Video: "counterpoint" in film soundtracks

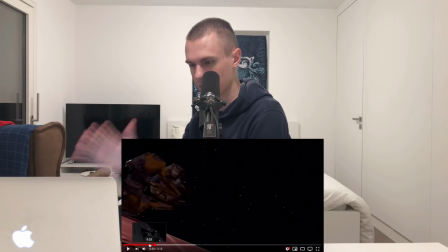Okay, so I just want to take a minute and let's just appreciate John's ability to sync and add all of these sort of things into the music that
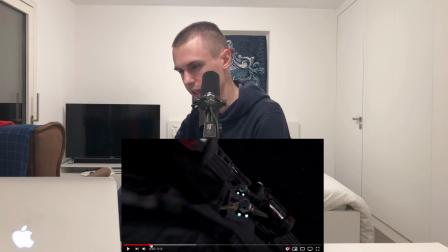just makes it all blend together so well, right? The ship does this little maneuver and we get the woodwind runs.
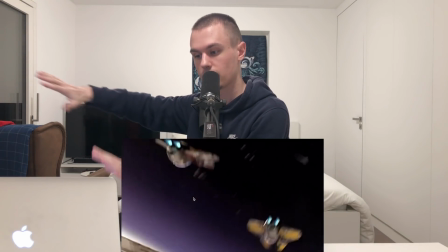And then the climax of the melody of the theme hits right when we get this grand view of the carnage that's happening below.
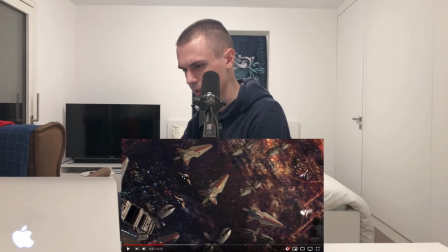I think that's so cool. And also you'll notice the
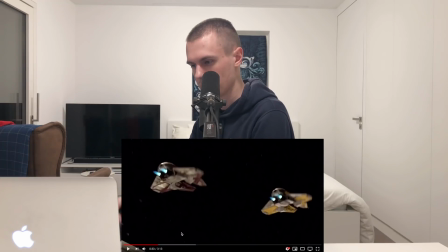thrusters of the ships, whatever you call them, they come in right after that climax note of the horns.
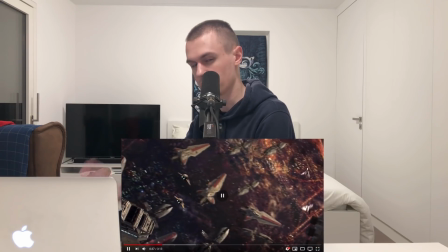It's like just after.
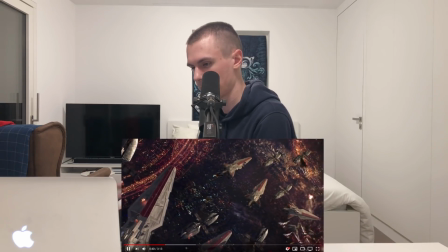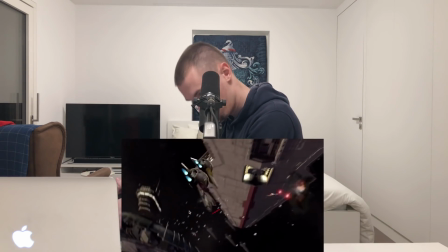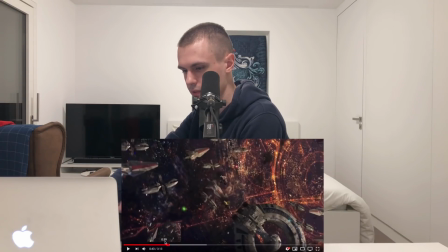Okay. So check this out.
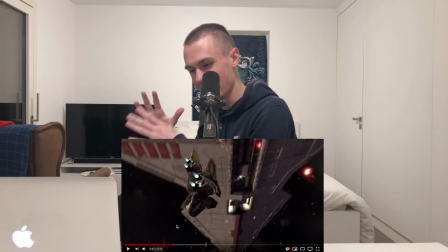So first we have this woodwind run that goes up and that happens again right after the ship has whooshed past us.
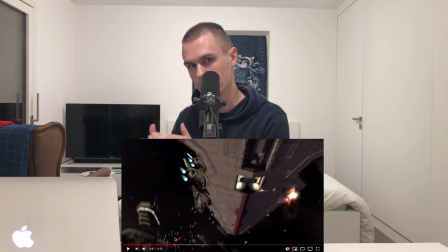Well, I hope this is making sense so far, and I think there's going to be a few moments here where it starts to click for you, and I want to let that happen.
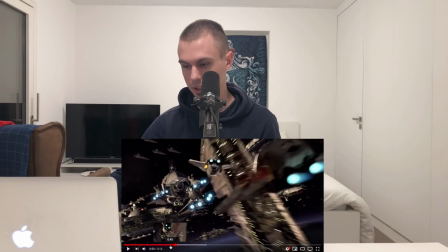Right here, I love this, by the way. The trumpets do their little, so they have this pattern going, right, where they're going.
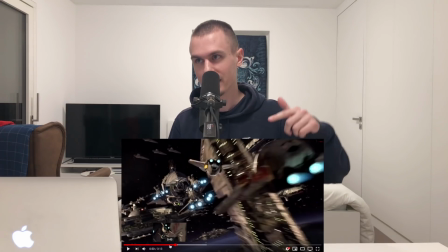And then the horns go bum bum bum bum,
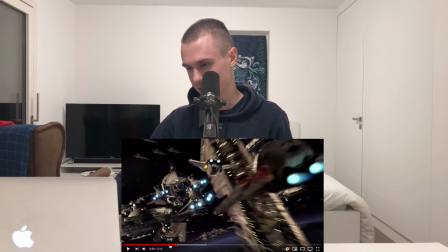right? And then it repeats, okay? So I love this right here, the second time that pattern repeats.
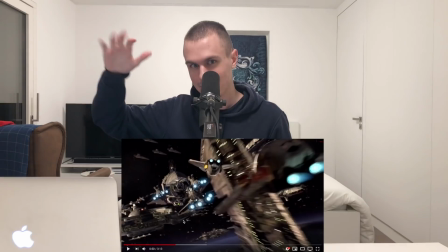The trumpets go, ba-da-da-da-da-da-da, and then right after they do their little staccato thing,
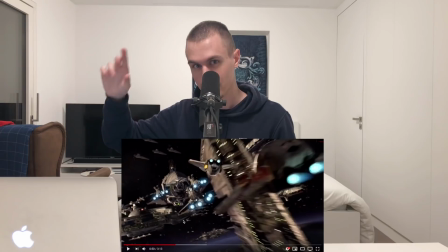the blasters here on the right go, pew-pew-pew, sort of almost answering the trumpets.
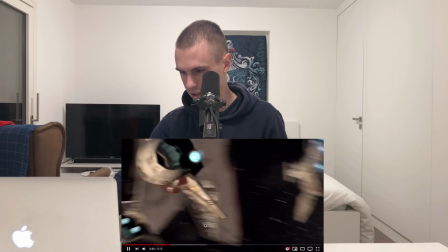So cool. Right here.
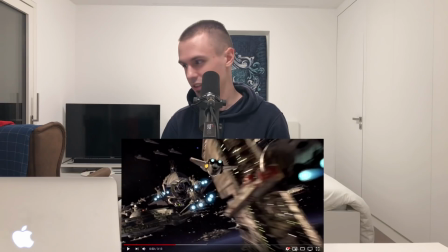Again, completely avoiding, if they would have happened at the same time, might have been a little weird.
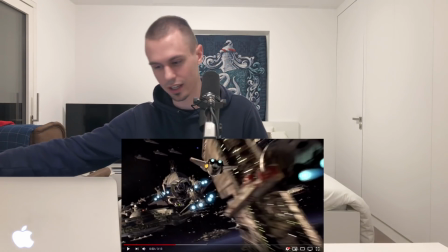So, oh God, he's so good.
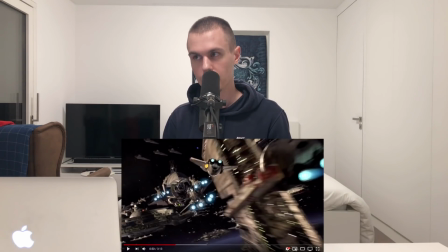And so what I'm trying to get at here is, in the same way that you have a melody and a counter melody,
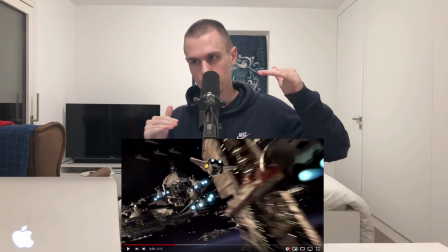just purely in a musical sense, and you try to balance them in such a way that,
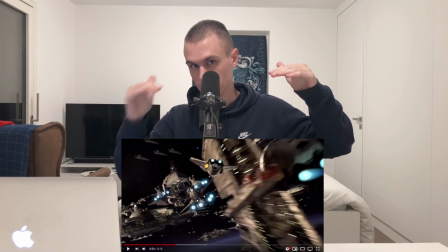again, when this is less busy, this becomes busy. When this is not so busy, this becomes busy, and so forth.
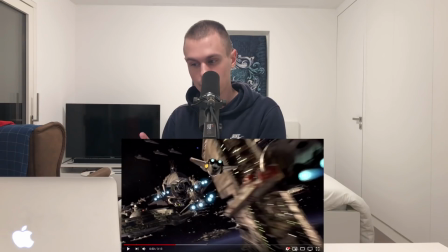You want to balance those two and not have them compete. The music is interacting with the film in a very similar way, where when you have these big sound effects, the music needs to sort of balance and act appropriately and make sure that we're not competing. So, but it will start to get really interesting here when the dialogue happens.
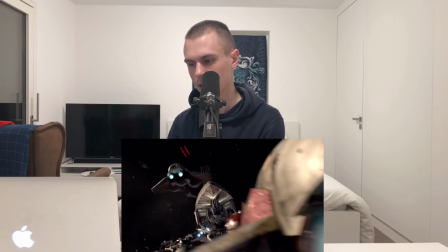It should be right there.
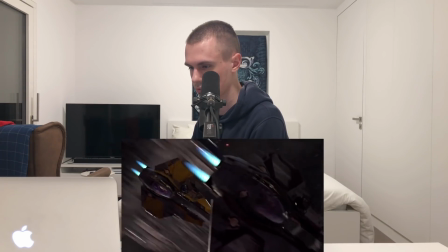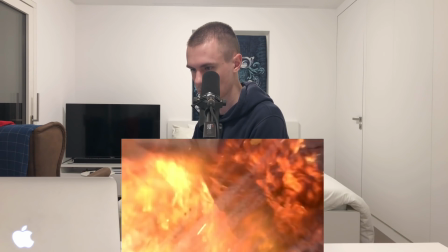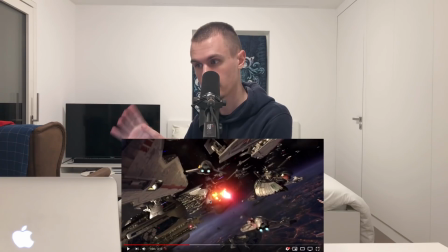Again, right there, we have that pattern going between the trumpets and the horns when the horns kind of answer the trumpet going bum, bum, bum, bum, bum. And the second time it happens, we have this big explosion, which,
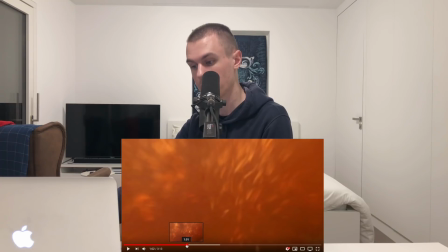not just as it dominates as a sound effect, but also dominates the screen.
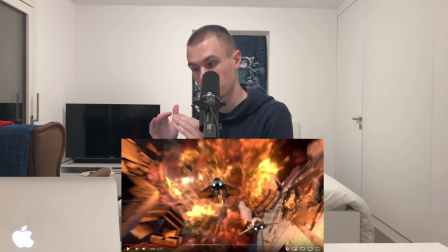This huge explosion. And those horns, which are very much in the same frequency range as that explosion, or at least partially, the horns don't come in until after the explosion is dissipated. Now
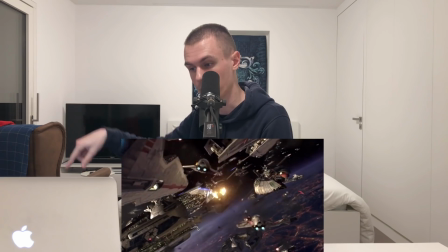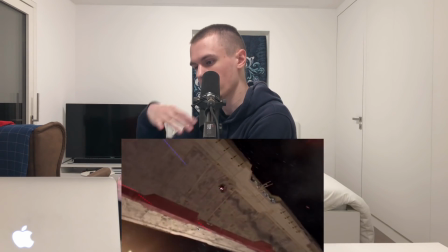we have this big buildup.
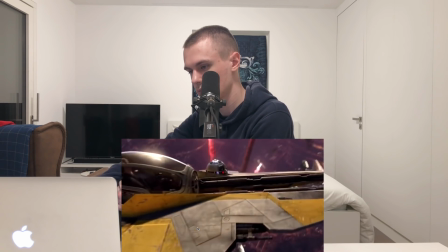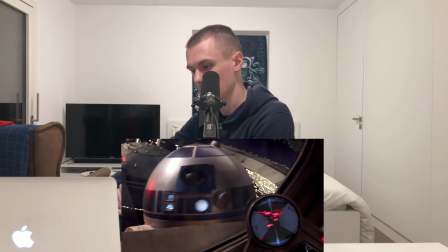Lock onto him, R2. Master.
Okay.
General.
This is where it gets interesting.
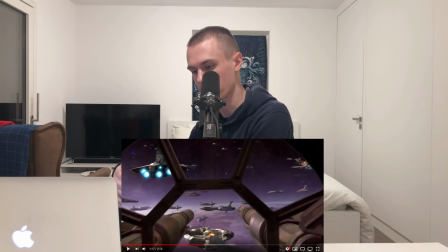So we have our first dialogue of the whole movie, right? Anakin sort of giving these instructions. And the music, so smooth. We have this nice transition down into sort of something a little calmer there, just for a second, to let us know we're kind of switching gears.